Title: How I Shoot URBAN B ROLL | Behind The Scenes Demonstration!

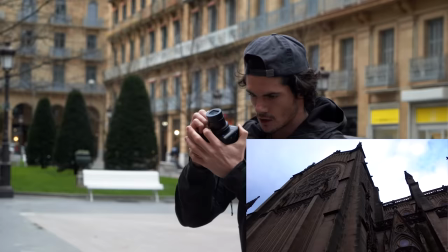(8:18)
And there's a little bit of blue skies ahead actually as well, which looks sick.
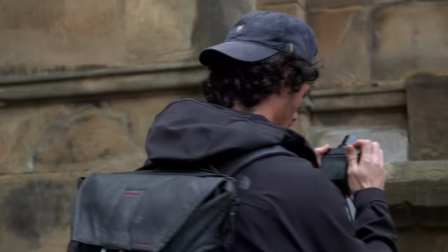(8:23)
So coming left to right here, like that is perfect.
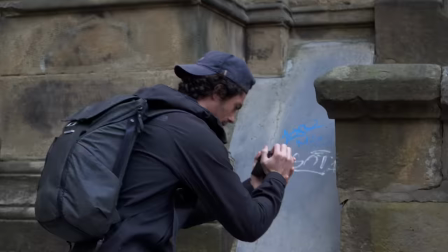(8:28)
Come up like this and get some of the details of the building too.
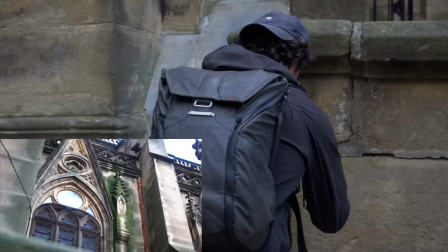(8:32)
If you kind of get stuff in the foreground whilst looking at background stuff, it really kind of puts the viewer in your shoes.
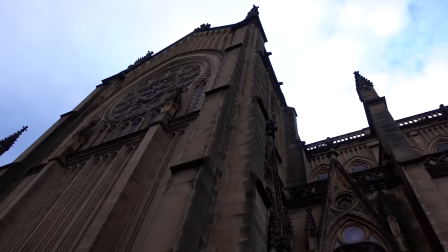(8:41)
For whatever reason, having something kind of here and then looking up through that, it really kind of looks like you're there and looking at it, rather than just having the background as like a flat thing.
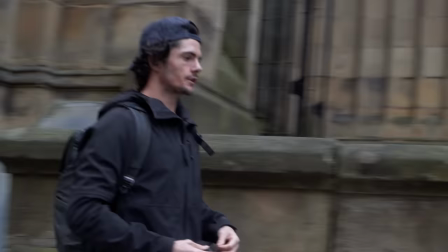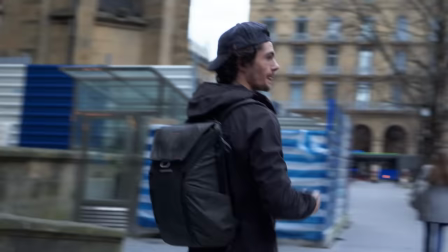(8:56)
So, we're almost there. Just gonna get a couple more shots.
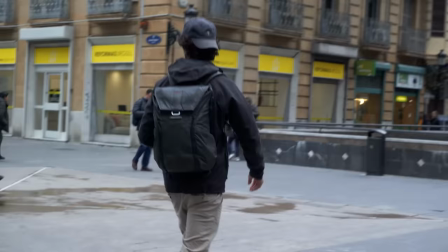(9:00)
There's a fountain up here, so we'll go this way and get some stuff at the fountain. What I really like to do sometimes is from the floor,
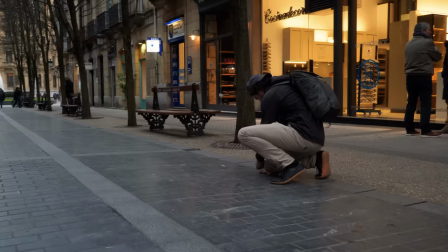(9:07)
getting shots that are really close and having the floor there right in the shot.
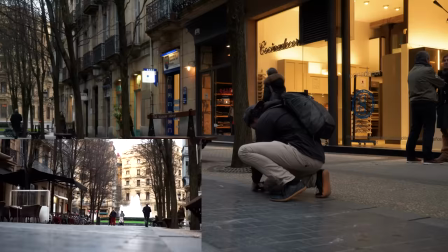(9:13)
And just keeping a still shot here could look really nice. I've got the fountain there in the rule of thirds right on that corner.
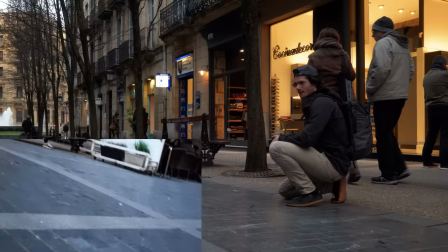Sometimes when you get a still shot, they don't look the best if every other shot in your video is moving. So if you just throw in a still shot, it can be kind of jarring. So when I do that, sometimes you can add some like Ken Burns effect.
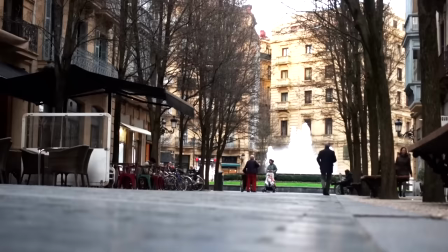(9:37)
So that means basically you're doing some digital movement. So you scale in and then you start moving it within your program, like by using keyframes.
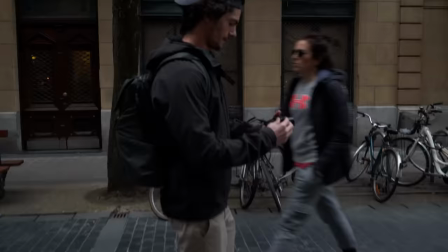(9:47)
And that stuff can make it kind of blend in a little bit better. So we'll see if we do that with this one. And we've actually got some really nice light hitting this building here as well, which looks amazing.
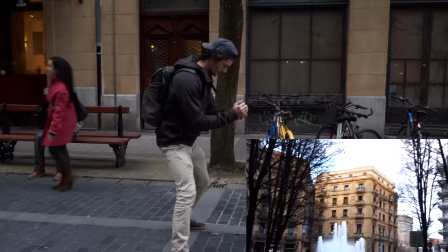(9:56)
So that I reckon is perfect for a shot going left to right. Because then we've got these trees that are gonna go move a little bit in the foreground
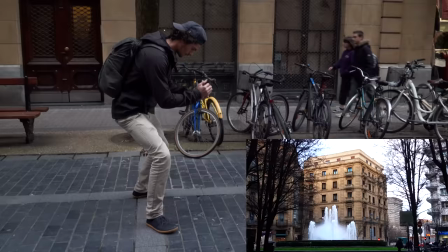(10:06)
with the fountain nice in the shot there and the building. Beautiful.
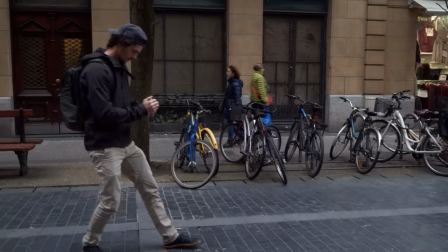(10:15)
Might do a punch into that as well.
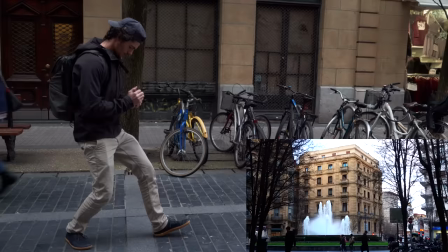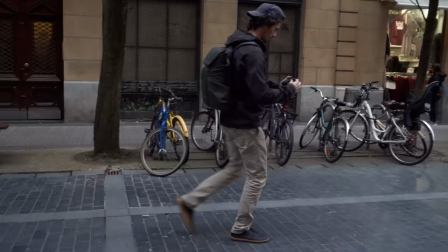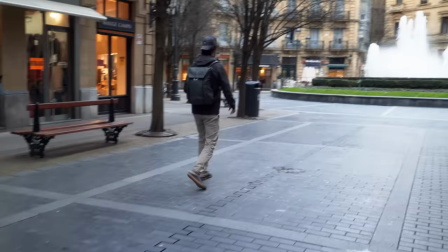(10:29)
Amazing. Really like that shot, really happy with that. Sometimes it's not even the skills of the filmmaker, it's just like what appears in front of you.
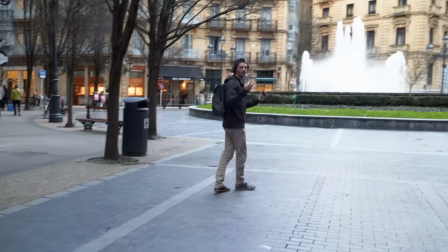(10:37)
And if you get, oh wow, look, a building with a nice light, suddenly it can be the best shot in the video that you made.
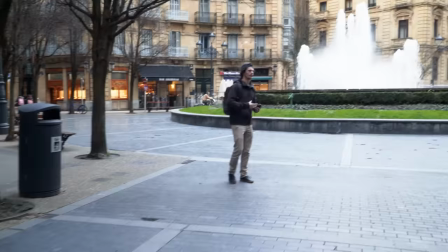(10:43)
But it's about having the skills to recognize those opportunities and capture them in the best way.
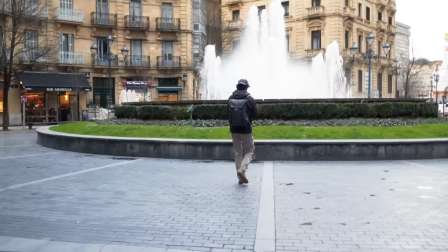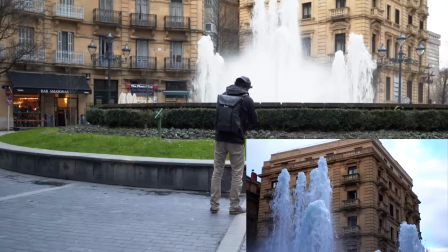(10:55)
What I can do now is get the same shot of the fountains there and the building, but from a completely different angle.
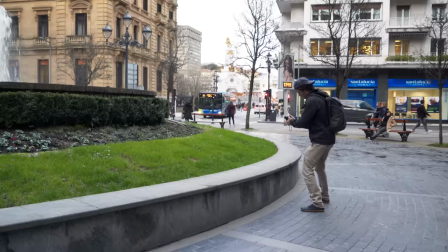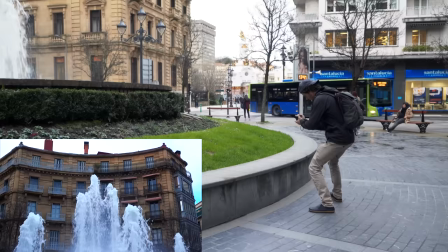(11:10)
Get a couple more shots like this.
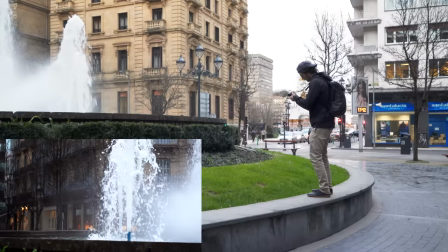(11:16)
I'm gonna change my camera settings to 120 frames per second.
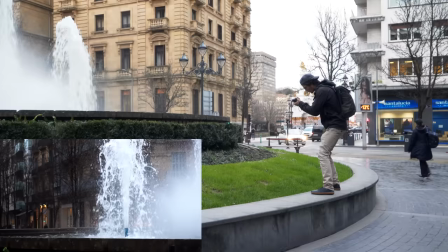(11:23)
And that's gonna enable me to get a really slow motion shot of this water going past.
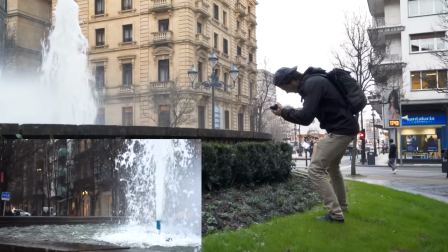(11:32)
Breaking all the rules, probably getting my camera wet.
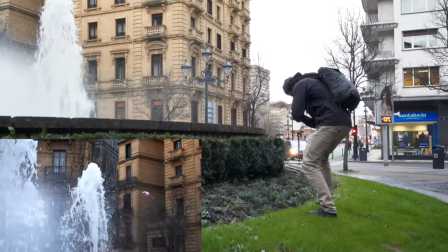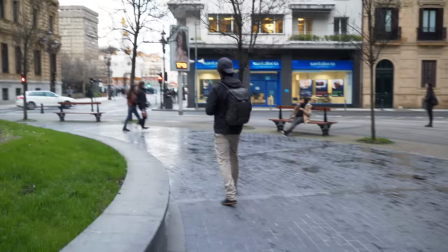(11:43)
Finally, just to get a last shot, got a super nice bridge up here.
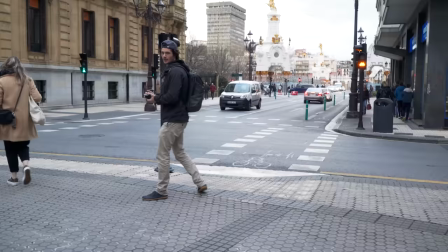(11:48)
You can get the people in the cars going past. This could be a good finishing shot, actually. It's not always in order.
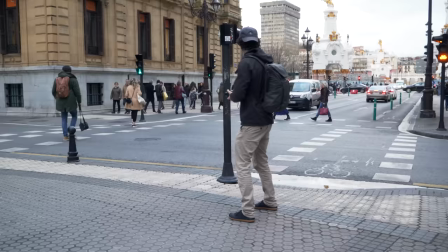(11:54)
Like, we don't always start the edit with the first shots and then finish the edit with the last shots.
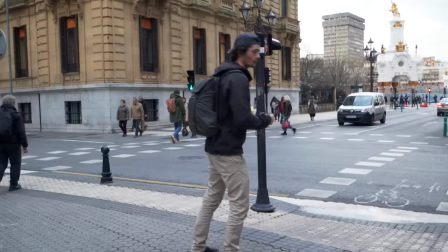(11:59)
But for whatever reason, this has worked quite well. And I think we will start over there and we'll probably finish the video here.
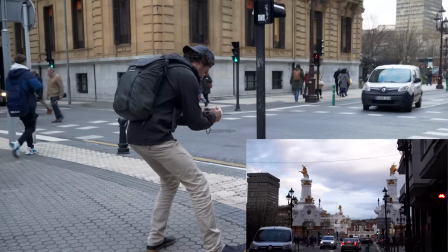(12:05)
Just because we kind of got a sunset-y looking sky and it kind of looks open.
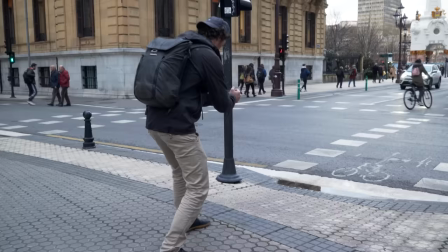(12:10)
And we have everything in slow-mo here as well.
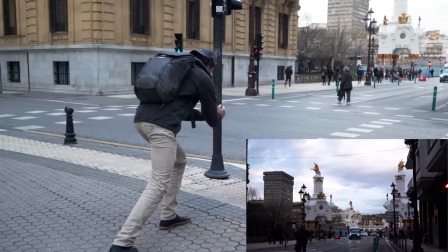(12:15)
So I think it's a nice way. Another way you can end it as well is do the opposite of the push in and actually pull out like this.